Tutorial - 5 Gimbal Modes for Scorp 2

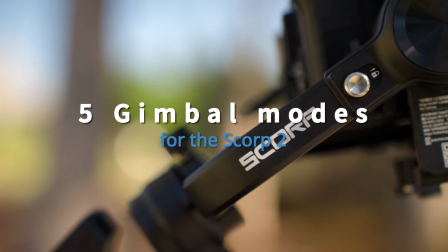The Scorpe 2 is one of the newest gimbals from Fayotek. It's perfect for small to medium cameras.
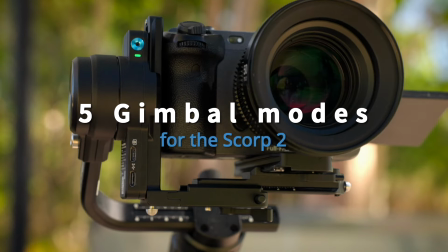Here are some of the best features and modes for solo filmmakers. The first feature is the built-in AI tracking module.
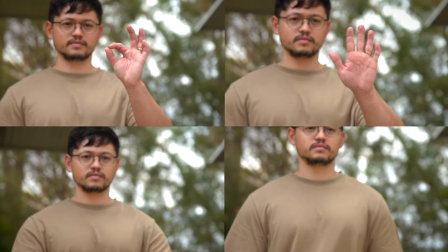Use gesture control to toggle shutter and record. Start and stop tracking or reframe the camera position.
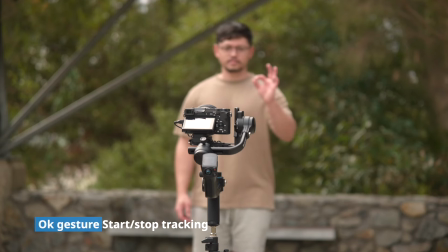Use the OK gesture to start and stop tracking. Make sure your hand is visible to the AI camera on the side.
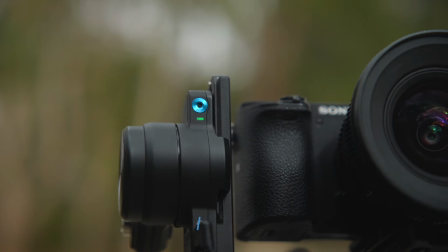The red light will turn green when tracking.
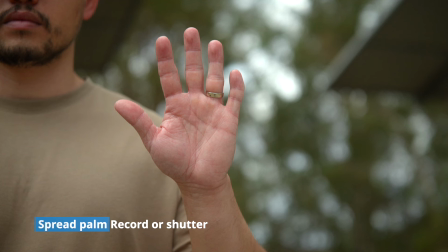Spread your palm wide to start recording or capture photos. The green light will start blinking to count down before shutter.
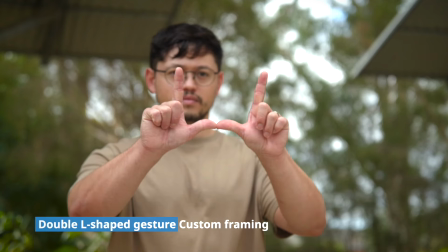To engage customer framing, use the double L-shaped gestures. The gimbal will pause tracking, allowing you to move positions.
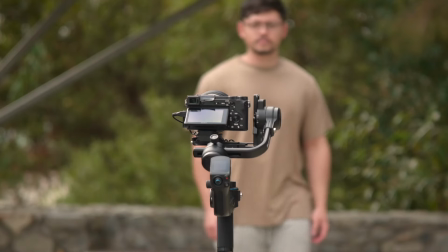The green light will blink until you repeat the gesture to resume tracking. To stop tracking, use the two thumbs in opposite directions.
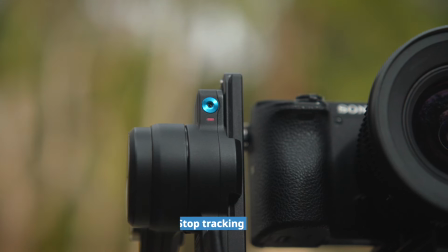The camera will stop tracking and the green light will turn red. You can also use the first OK gesture to stop tracking.
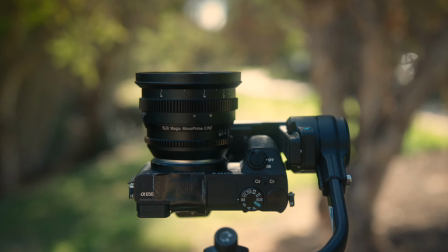For best results I find using a wide lens and filming in bright environments.
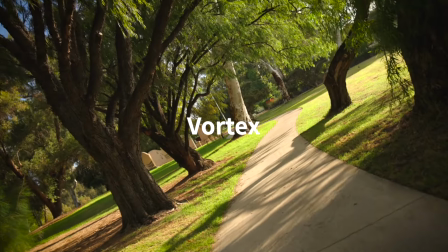This allows you to get closer to the gimbal making it easier for the tracker to pick up your gestures. We all know about the Vortex mode.
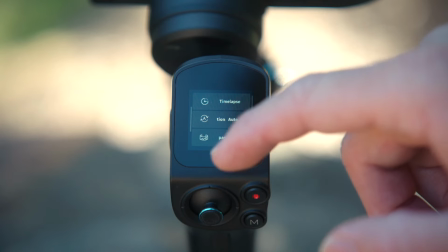To enable this, select automatic rotation. Choose your speed and direction.
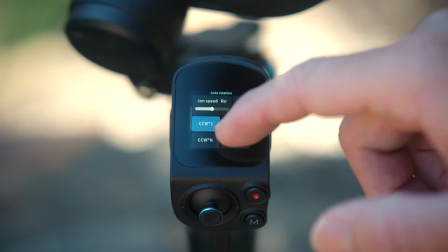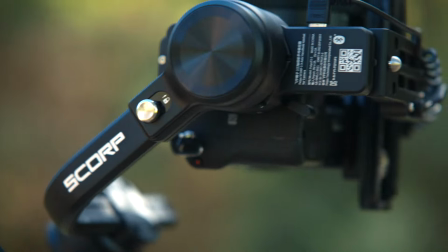The Scorp 2 will automatically rotate allowing you to hold the gimbal with two hands and making it more stable.
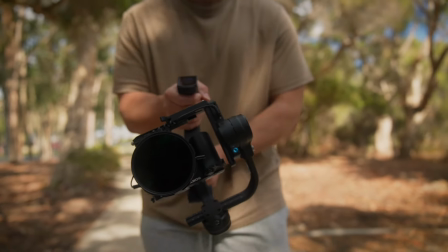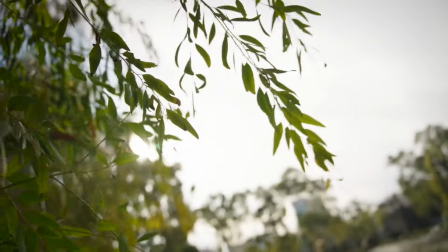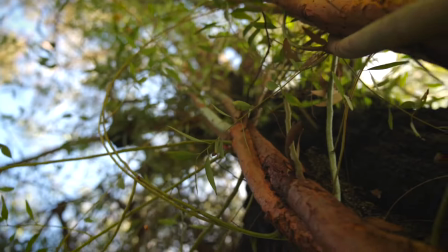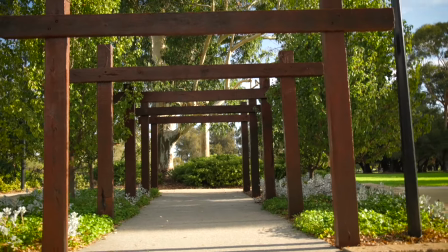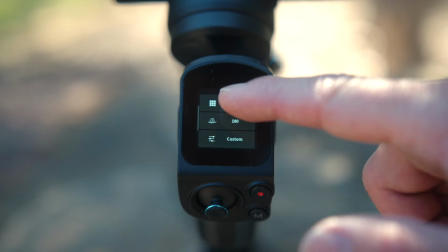You can capture panoramic photos using the Scorp 2. Choose the panoramic shooting mode and select your lens frame or use auto selection.
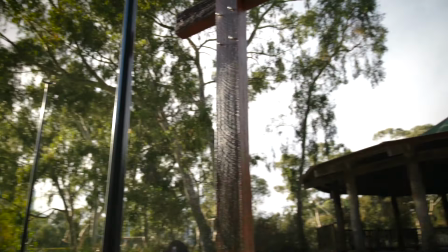The Scorp 2 will automatically start taking multiple photos in different positions.
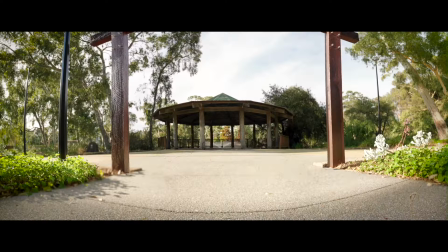You can then merge the photos in your photo editing program to create a panorama photo.
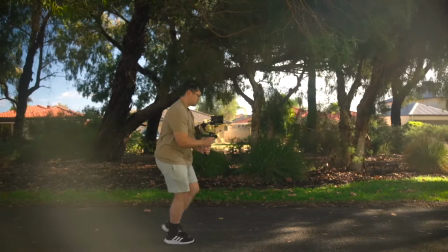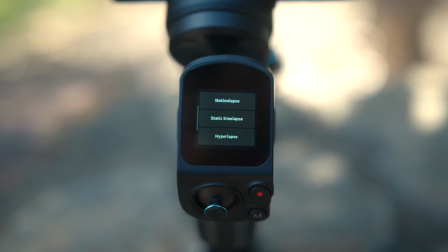To make a hyperlapse, select hyperlapse mode and import your settings.
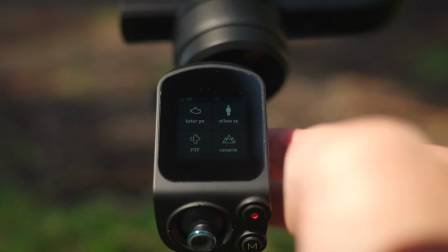Make sure the gimbal follow speed is set to slow. This will reduce how much the gimbal responds to your hand movements, making it a lot smoother.
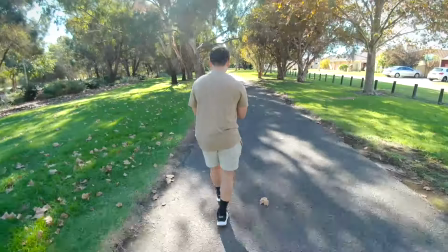Then start walking slow and steady, keeping your gimbal as still as possible.
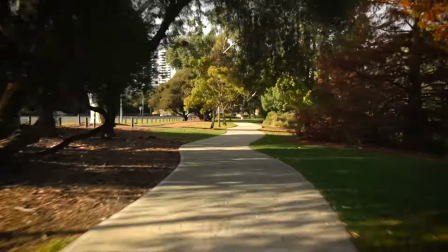For best results, use a wide lens to capture as much of the environment and emphasize the movement.
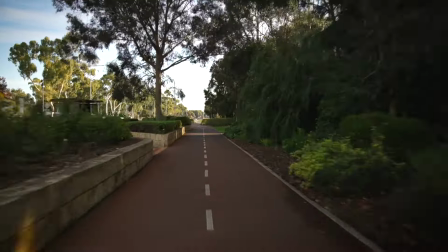You can also exaggerate this by including symmetry in your frame. In post, simply speed up your frame and add some motion blur and stabilization.
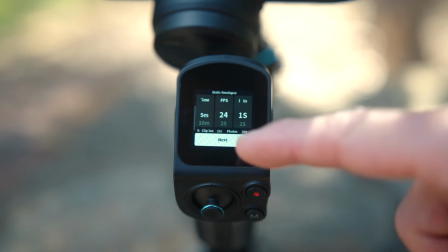To capture a time lapse, select static time lapse and enter your settings. Make sure your camera is connected to the gimbal with the appropriate cables.
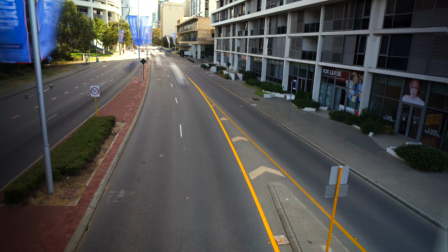The gimbal will control the camera and start taking photos. When capturing fast movement, like traffic, reduce the shutter speed to introduce motion blur.
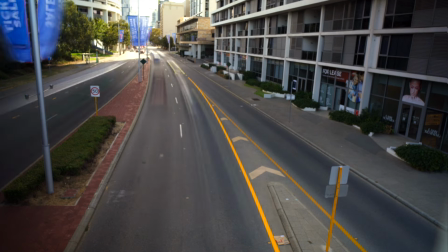Add the photos to your video editing program and create your timelapse.
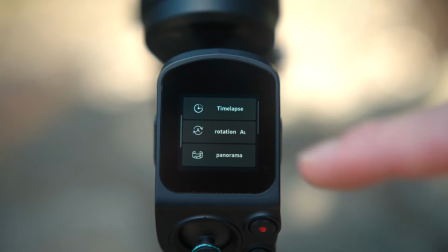Take your timelapse to the next level by introducing movement. Select motion lapse and enter your settings. Then select the gimbal's start and finish points. You can set multiple positions throughout the timelapse.
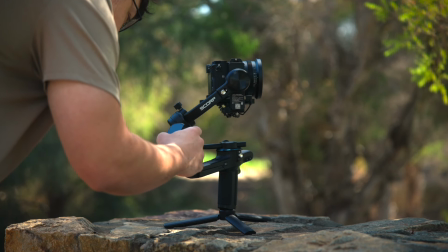Preview the timelapse to confirm your positions, then start your timelapse. Thank you.